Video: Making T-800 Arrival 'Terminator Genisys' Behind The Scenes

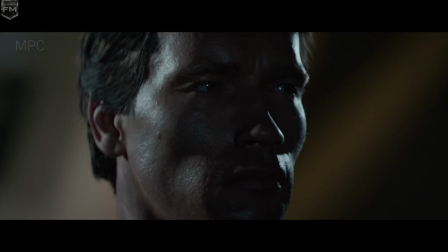0:00 The John Connor design is going to be challenging, but the young Arnold in Griffith Park,
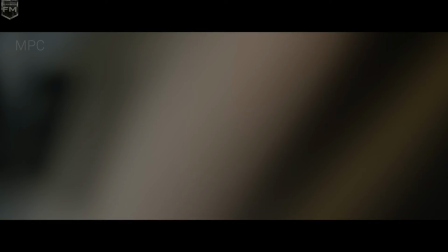0:05 you're not going to get that until you rip it out of our hands the very last minute when this movie is locked.
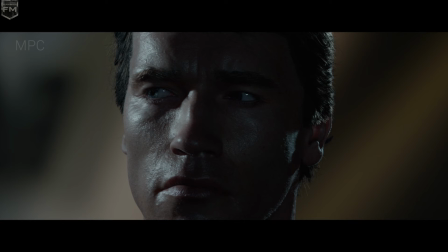0:11 It is already difficult enough, I guess, to create a human being digitally. It becomes even more difficult if that human being is like such an iconic figure as Arnold Schwarzenegger.
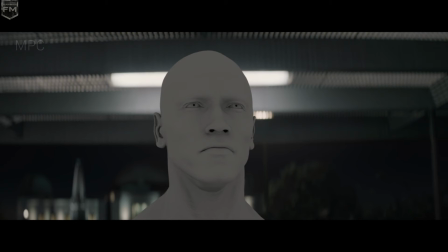0:21 Right from the start, we couldn't leave any stone unturned. So our whole process, how we did digital characters in the past,
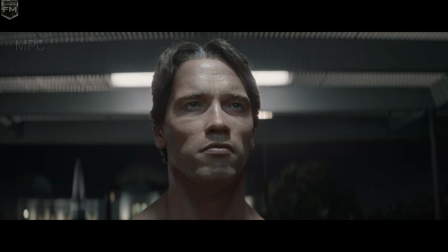0:27 had to be evaluated and changed or invent new technologies wherever possible to just raise the bar.
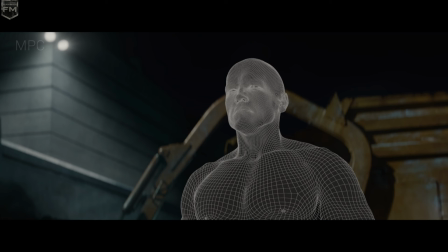0:33 The observatory sequence of the Griffith Park sequence that we worked on sort of, you know, splits almost into two portions, into two halves.
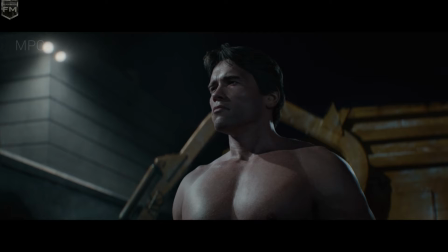0:40 Like the first portion being basically the recreation of the original movie scenes, you know, of the arrival from the young Arnold. We're basically introducing that young Arnold character traveling back in time.
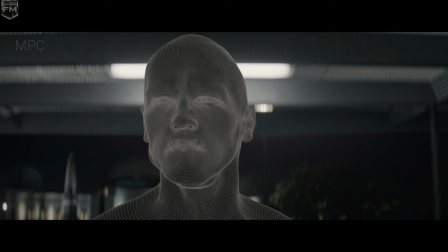0:50 Then the second half and the second part is basically where the storyline deviates a little bit and that's when young Arnold is basically finding himself,
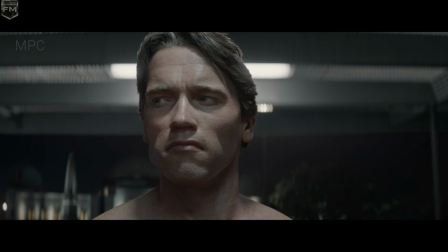0:57 like, you know, being exposed to an opponent, which is basically himself, just at an older age.
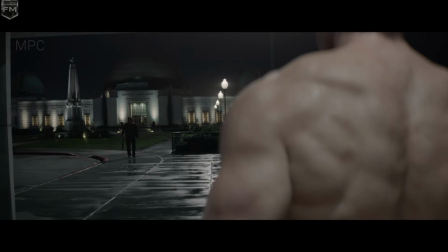1:04 And that's from there on, effectively, where we have this sort of face-off between young versus old.
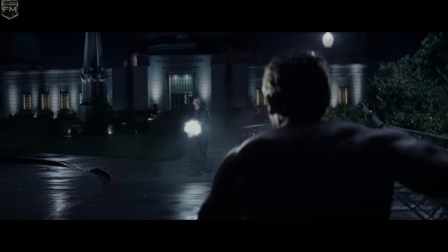1:11 I've been waiting for you.
First, we built the set in New Orleans and shot it practically.
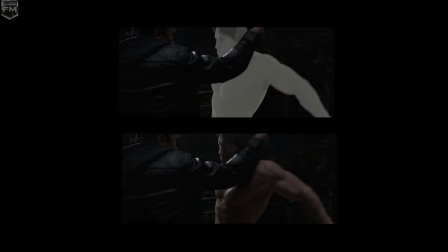1:17 Arnold obviously plays the Guardian, but there's the entire process of euthifying, obviously,
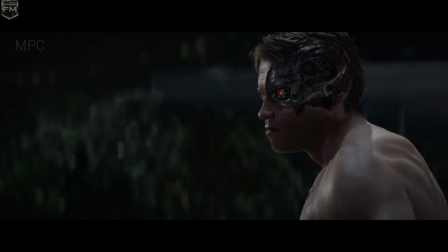1:22 Guardian, to turn our 67-year-old Arnold Schwarzenegger into a 50-year-old version of himself.
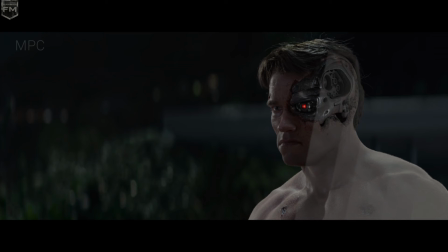1:27 Then we actually scoured the Earth to find basically a bodybuilder by the name of Brett, who basically is the only human being on the planet who is almost as big as Arnold was when he was Mr. Universe.
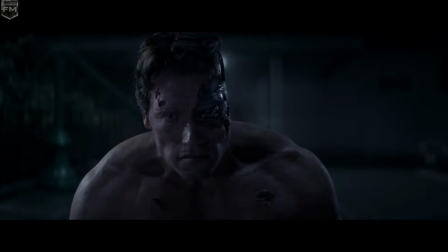1:39 It was all sort of choreographed with a stunt double. You sort of acted that out. But what happened throughout the process is we basically had to discard the plate almost entirely.
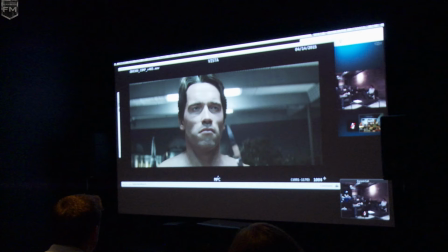1:49 We almost had to say, okay, you know, the lens isn't quite right to be, you know, correct enough and close enough to the original footage and the framing isn't quite right so we decided basically to go almost full cg the first process is you build the model which gets you very very close
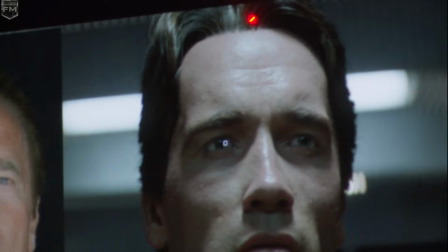2:02 to where you want to be but then at the end of it you get into this uncanny area when you're looking at it to where you're five percent off
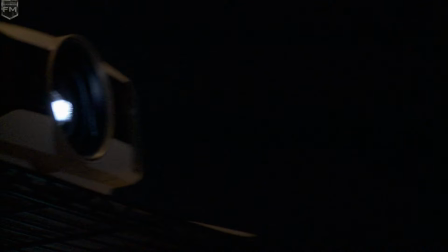2:09 things will look right but it's that glint behind the eyes it's the way the light interacts with your skin all of this incredibly finite
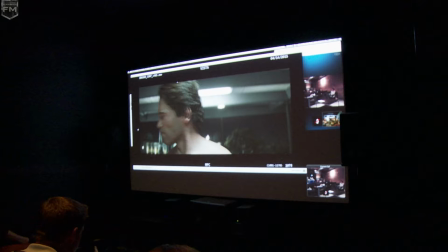2:17 detail that separates from something that feels actually alive and living and something that just feels dead.
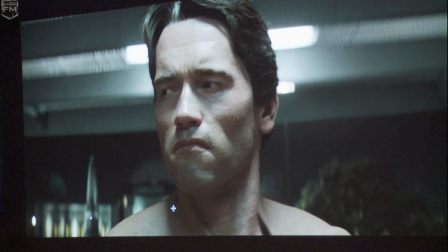2:23 Well, the sculpt of his cheekbones feel a little bit better. He still, his face feels just a little bit wider.
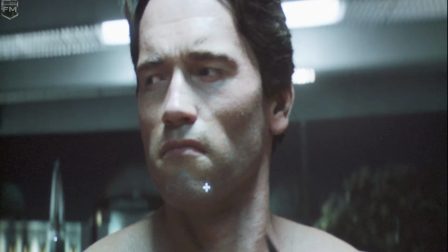2:28 And I think if we take that down, and so we really feel like, I think it'll accentuate the cheek line more, make the jawline more defined, which is so Arnold. The review process with our clients started off, you know, at the beginning mostly with us working together with Yannick, basically, and we sort of had regular review sessions with him twice or three times a week where we went through the processes and the steps.
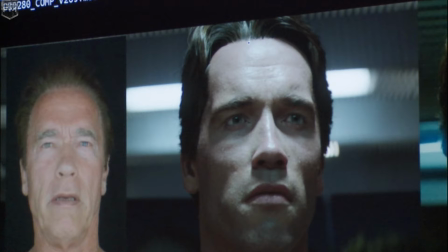2:51 With a character like the young Arnold, it was something that, you know, took pretty much, you know, our entire time from the start of the show, when we first started working on this project,
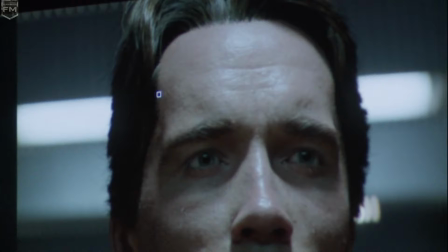2:59 all the way to the end, where we literally continuously built and refined this young Arnold character.
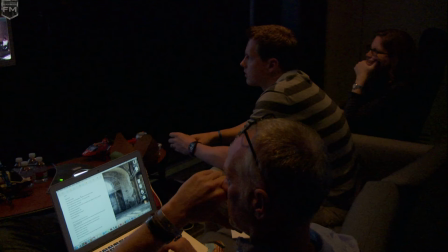3:03 Then further down the line, when it came more to the shot production, we started, you know, being more and more exposed to the filmmakers, like Ellen Taylor on David Allison and Dana Goldberg. It was a highly creative process, but also a very time-consuming process for us to, you know, study and research, like, what Arnold, yeah, was like back then, effectively.
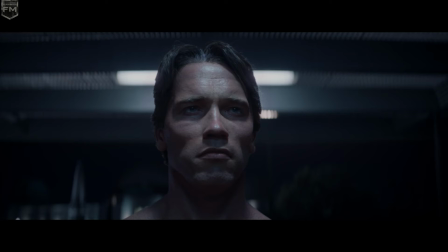3:21 Nice night for a walk. Wash day tomorrow. Nothing clean, right? Nothing clean. Right.